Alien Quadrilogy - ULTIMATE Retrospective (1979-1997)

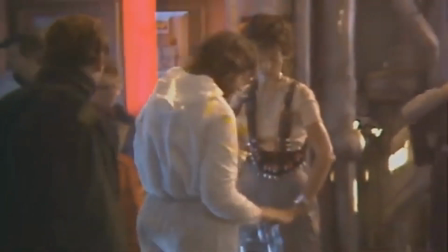Cameron had huge disagreements with certain crew members who deliberately did shots a different way to how he wanted them, just to irk him.
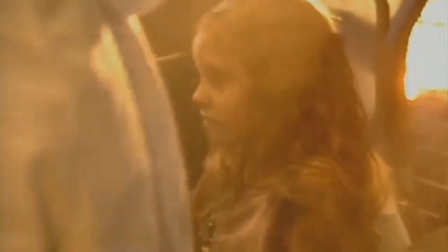This led to several firings and even a few walkouts early on. Another key figure in the making of the first Alien, artist H.R.
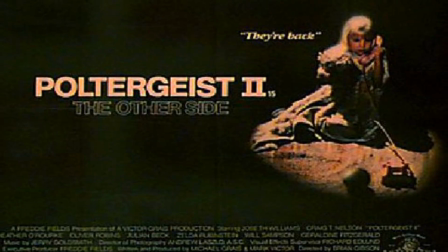Giger, would not be involved in Aliens because at the time he was contractually tied to Poltergeist 2, and Fox was not allowed to negotiate with him.
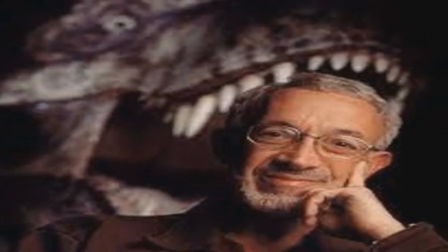To fill Giger's shoes, a more than fitting replacement was selected in special effects whiz Stan Winston.
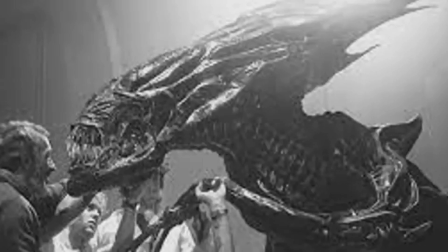The idea was to remain faithful to Giger's work, but take it further where they could.
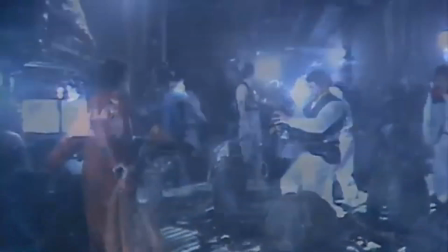The aliens this time around were played by dancers and stuntmen in lightweight costumes that allow for quick movement.
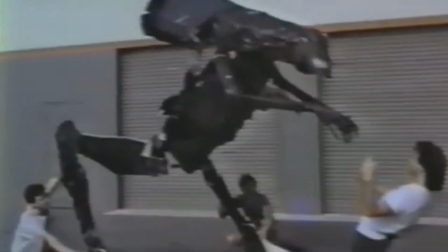Although Alien goes from having one alien to many, only 12 alien suits were actually constructed for the film.
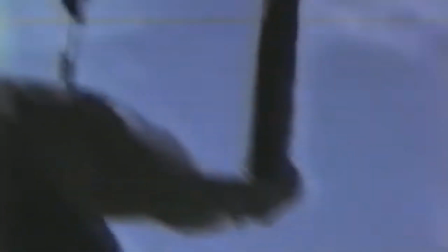Simple black leotards covered in moulded foam were utilised for faster moving shots,
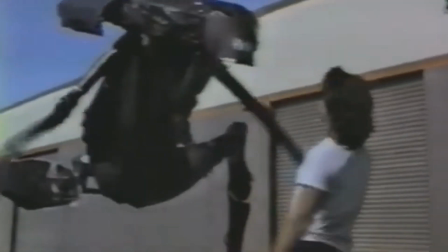and detailed models with emphasised upper bodies and mouths were used for close-ups.
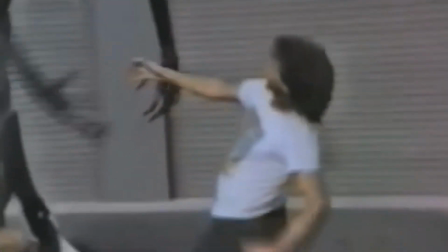This time, since the aliens were constantly on the attack, and some were killed in mid-air, for these effects, puppets were hung up and detonated.
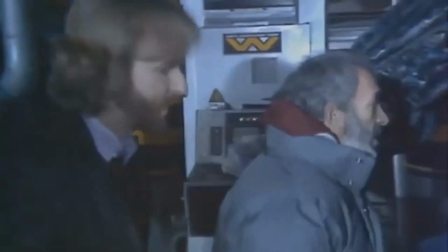When designing the iconic Alien Queen, Stan Winston described his approach as combining a praying mantis with a Tyrannosaurus Rex.
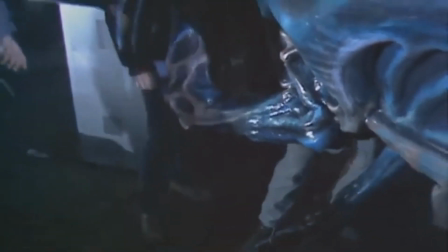Cameron was not keen on the T-Rex idea, however, and said any dinosaur influences were negligible for him, as he found them very obvious and boring.
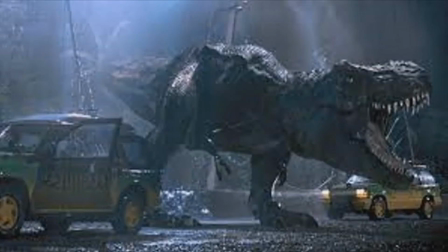Never heard anyone refer to a T-Rex as boring, but okay, it's James Cameron, I'll give him a break.
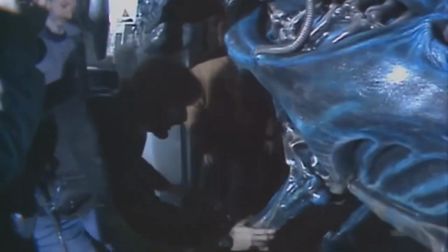Cameron said the goal was simply to make the original alien larger and more powerful, but quicker and clearly female,
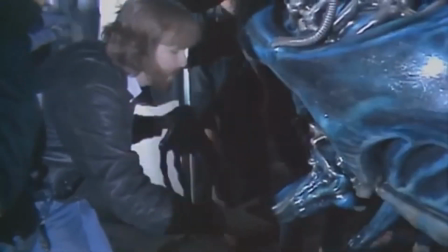describing the Alien Queen as hideous yet beautiful at the same time.
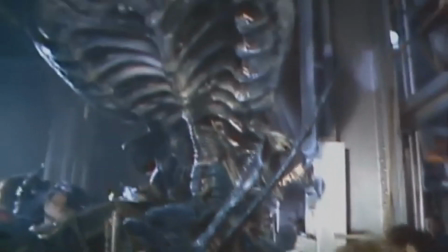A frame for the Alien Queen was erected that held two people covered in black polythene bags and hung on a crane.
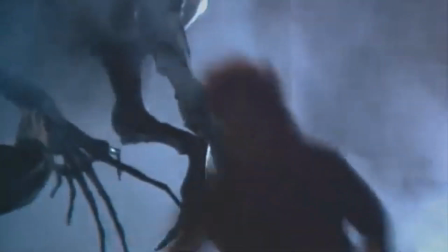The final Alien Queen was a 14-foot puppet made of lightweight foam. 2 people were in the belly of the beast controlling the arms,
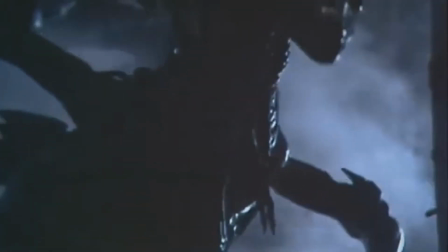and the legs were moved by rods connected at the ankles, along with a separate person whipping the tail with the use of a fishing line.
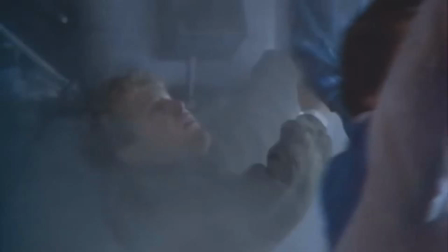Finally, the head was manoeuvred by 4 people utilising servo motors and hydraulics.
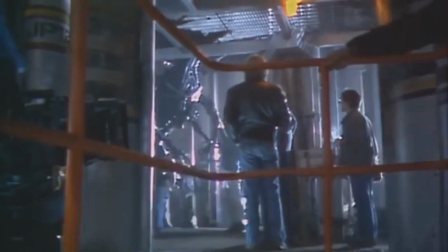Effects creator Shane Mahan dedicated several weeks to sculpt the alien queen's head, and 2 were eventually built,
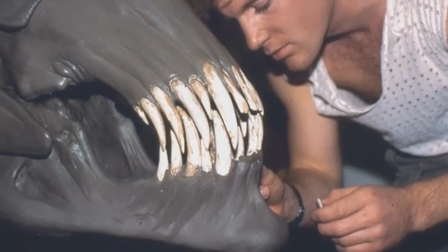one lightweight and another more durable, and each was articulated with hydrochlorics and cables to control the queen's mouth and lips.
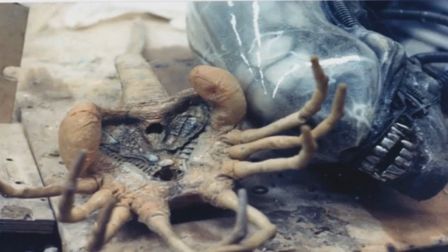As for the good old facehugger, the design remained faithful to that of the original film, however it was slightly altered, so it now appeared more organic. Its 8 legs were modified to become more finger-like, and fingernails were added.
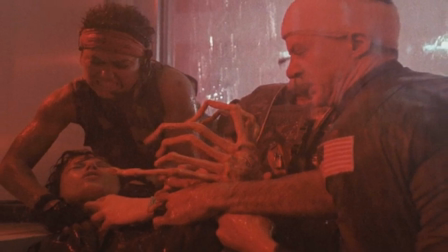The facehuggers are more active than in Alien, with more action set pieces involving the little bastards.
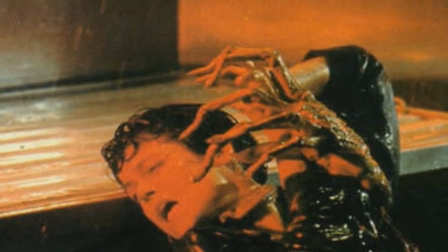Due to this, the tail was lengthened on the facehugger by 6 inches to allow it more of a whipping action.
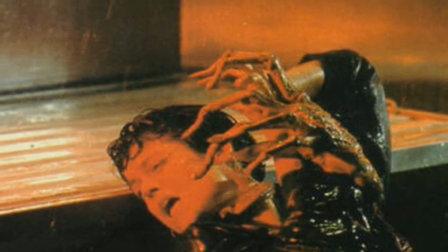A lot of effort was placed on making the facehugger scurry along the ground believably,
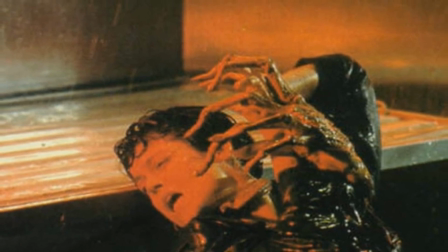and the crew eventually developed a control cable along the floor that activated a gear that caused appendages to move as it was tugged along.
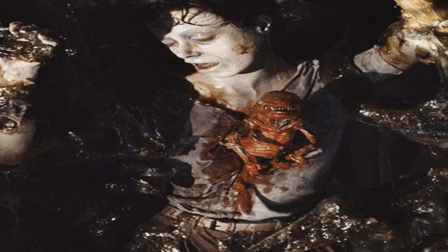Another addition was arms added to the chestburster alien form,
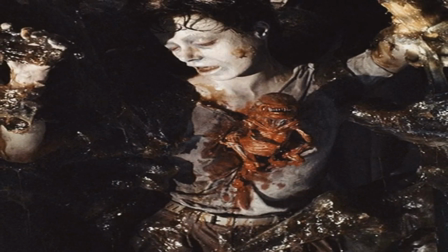and Stan Winston explained he did this to go along with the idea that the beast drags itself out of the victim's chest.
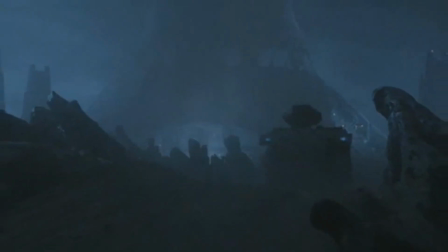The fully built set then went on to be so large it had to be laid out diagonally across the stage,
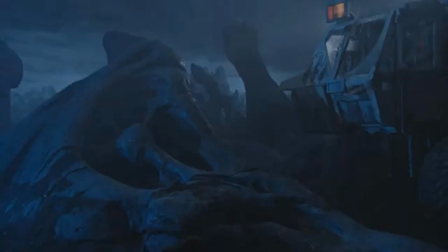and forced perspective was used to add in areas that otherwise would not fit. Cameron designed the set to be as big as possible, so on screen it depicted the desolate nature of the colony,
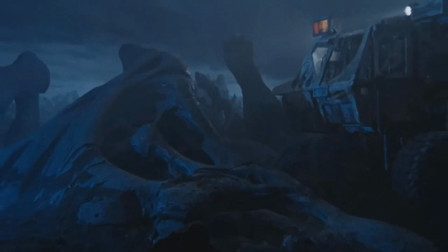and the intention was for it to resemble a deserted western frontier town.
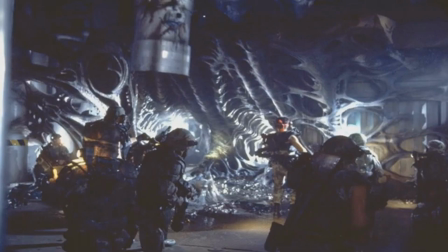Another large part of the set was of course the alien nest, which actually went on to remain in place after filming,
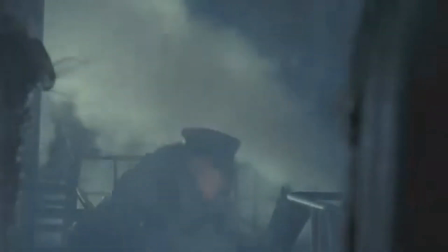and was later used as the Access Chemicals set in none other than Batman 1989.
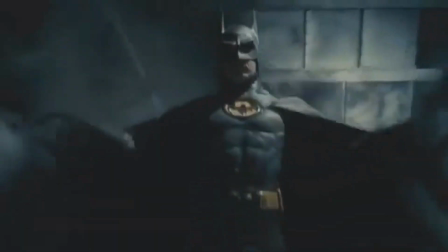How cool is that? And I've just got an image in my head of Michael Keaton's Batman visiting the alien nest and beating the shit out of them all.
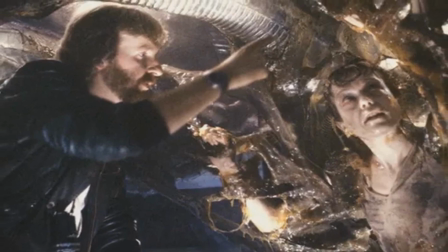Awesome. Yeah. Aliens received a wide release in the United States and Canada on July 18, 1986.
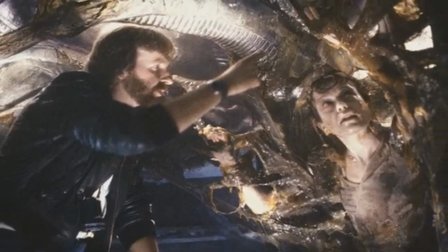During its open weekend, the film earned $10.1 million and beat out several new releases in the next few weeks.
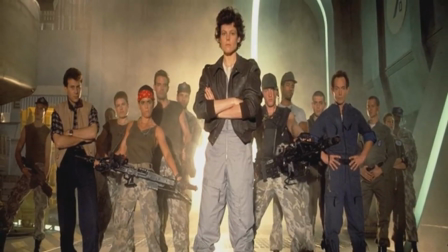By the end of its theatrical run, Aliens had racked up about $85.1 million, making it the year's 7th highest grossing film.